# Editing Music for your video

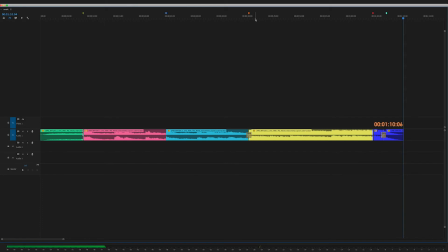223s
So there, our 4-minute track is now 1 minute. So this whole exercise was just to show you how to cut a track.
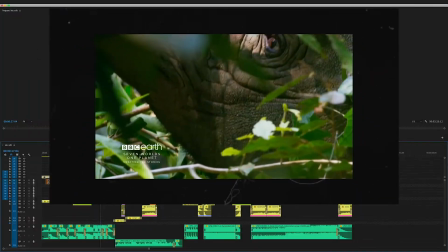229s
But we did this for the BBC edit, so let's go back. So our cold open had to be between 30 to 40 seconds.
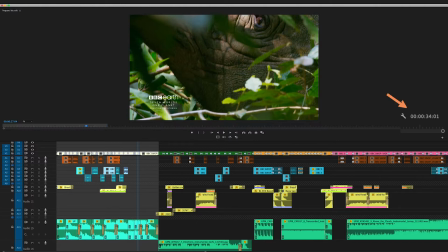235s
And what we have here, only 34 seconds. So the same track we used for the exercise, we've cut to 34 seconds. So this one is a bit more advanced. Apart from the deleting, we closed the gaps between these piano sounds.
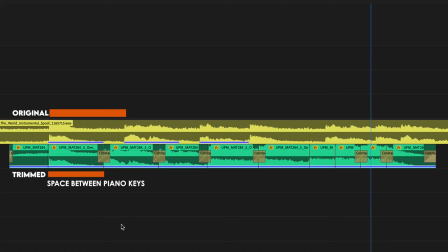247s
So comparison here for you. So you can see that these are a lot closer than the original. And this is what we cut out. And we timed these sections so that they're equal.
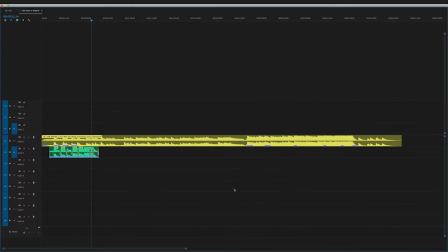257s
And you can see from the duplicate markers where we've used the track, so all kind of spaced out.
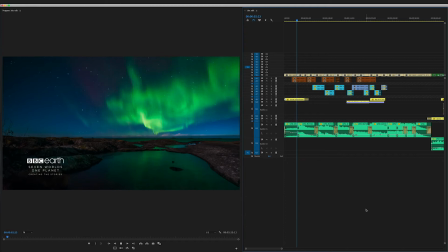262s
So let's hear it, see if it sounds alright.
One of the challenges with filming 7 Worlds, 1 Planet is finding new stories.
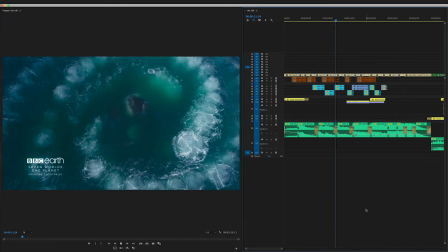272s 2 camera crews out there, 3 cameras, a drone. And it was a real struggle.
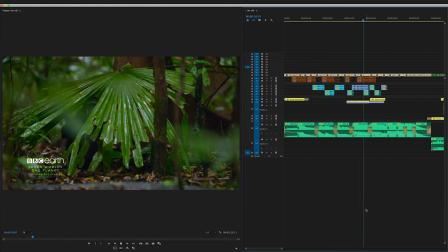279s So you've got to be in the right place at the right time if you want to capture it.
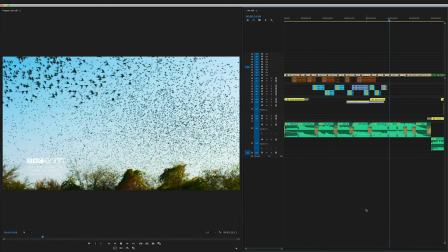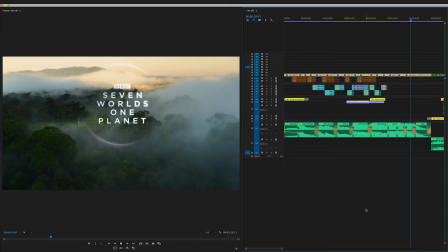291s
That was alright. So now I have a track here that was shortened by Audition.
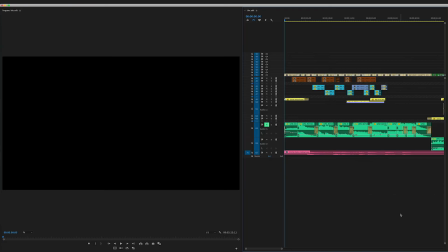298s
So it was an automatic trim, and this is what Audition gave me.
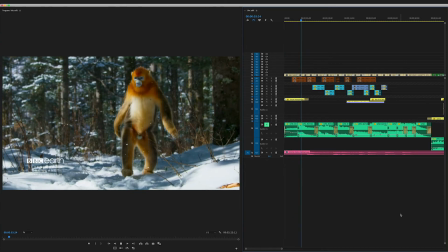302s One of the challenges with filming 7 Worlds, 1 Planet is finding new stories.
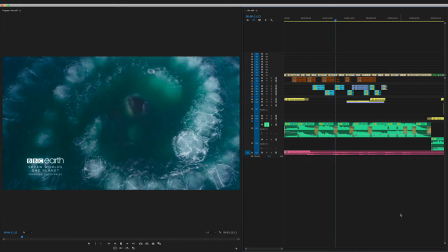310s 2 camera crews out there, 3 cameras, a drone. It was a real struggle. So you've got to be in the right place at the right time if you want to capture it.
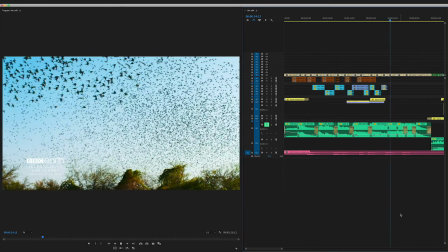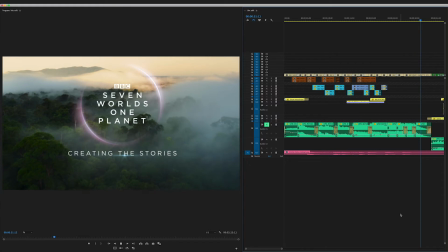330s
Now obviously the edit wasn't timed to this track, but already so much less feeling than what we had when we did it manually. So you really want to be cutting these tracks yourself so that you can dictate how the edit feels. The next few tracks, not so hard, just have to end them properly.
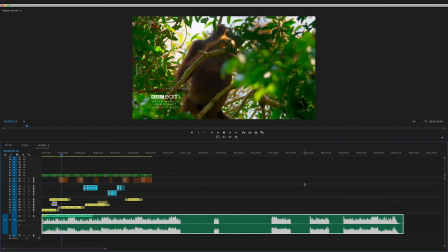344s
This track here, no beats. You want to time it to this sound.
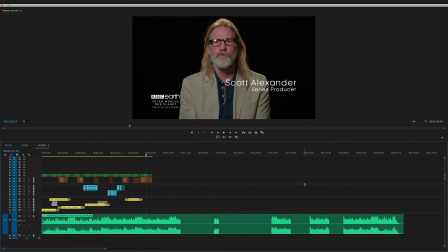350s
So it works all the way till this point. I want to end it on the interview. Find the last beat, move it in.
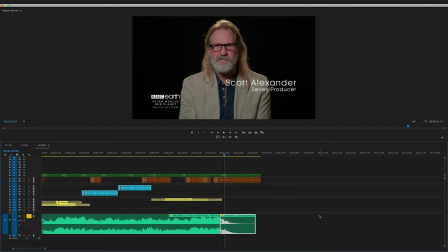360s
Okay, that sounds a bit weird. So sometimes this happens. So what you can do is to push the edit point in or out, add a dissolve and see if that works. And it does.
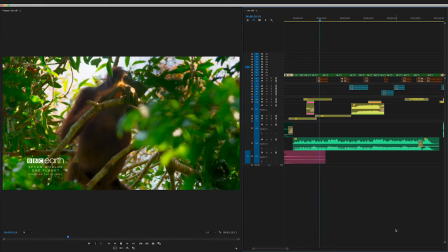376s Asia is the largest of all the continents.
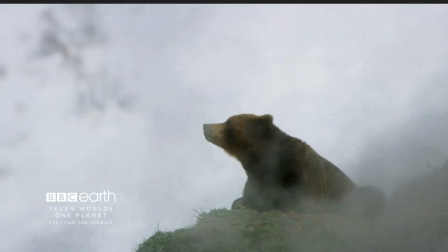381s We've got the tallest jungles, the highest mountains,
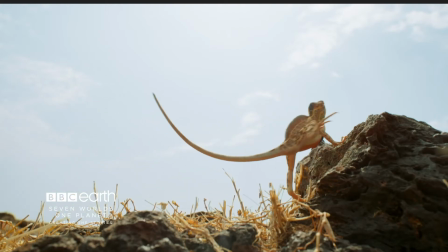390s the hottest deserts. It's got an incredible variety.
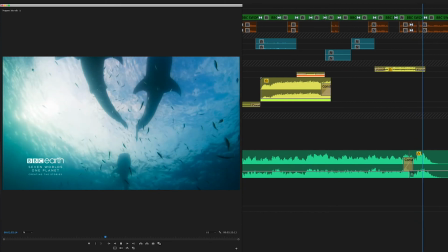397s So the challenge with Asia is choosing 8 or 9 stories out of all the many that we could have picked.
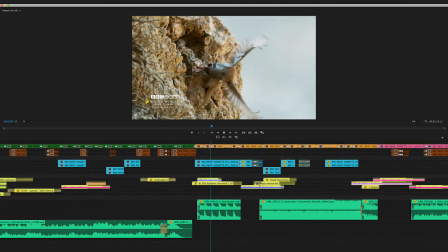404s
This one here with the beats, easy enough.
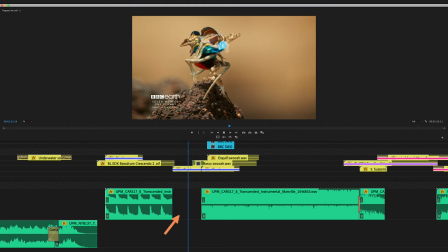409s
Paused here for dramatic effect. Continued from the big beats.
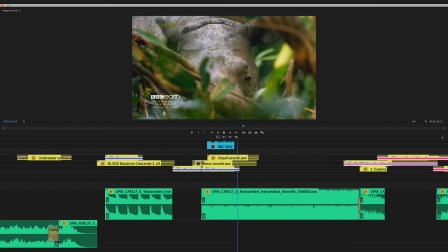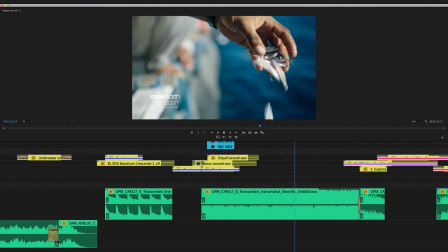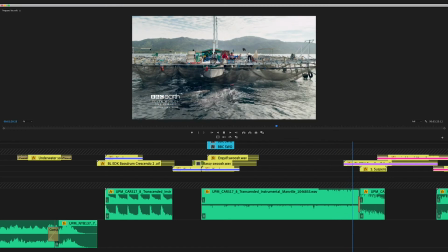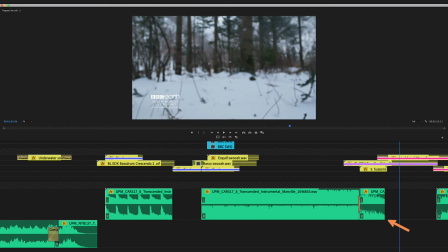429s
Okay, here the track ends pretty abruptly. So did this on purpose because I wanted a semi-jarring intro into the snow and the silence.
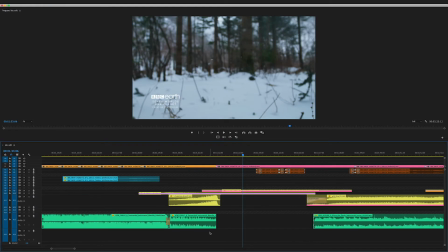436s
So if you're gonna end music like this, you can help it out with a sound effect.
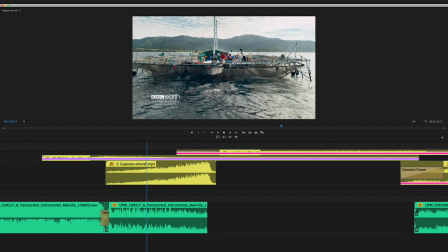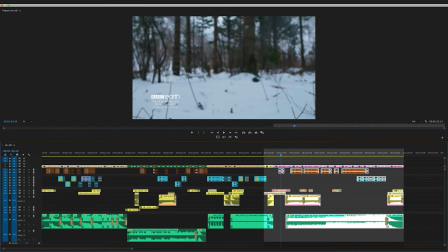445s
Last track, super easy. Add the ending beat, add a dissolve.
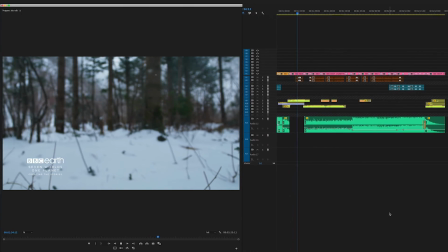451s There's a particular favourite story of mine that we did choose.
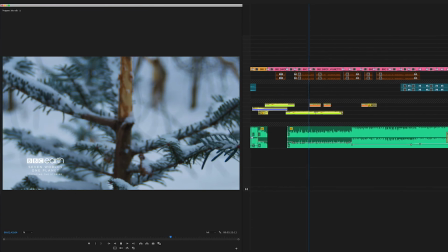457s It's an animal that Sir David Attenborough first wanted to film over 60 years ago, but he never ever got the opportunity to go and film it.
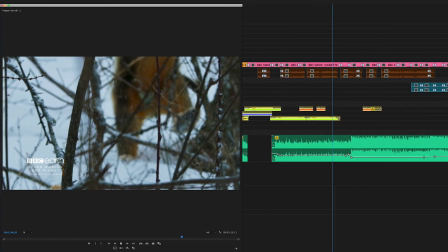465s And then 60 years later, we came back with some footage and showed him this remarkable looking animal.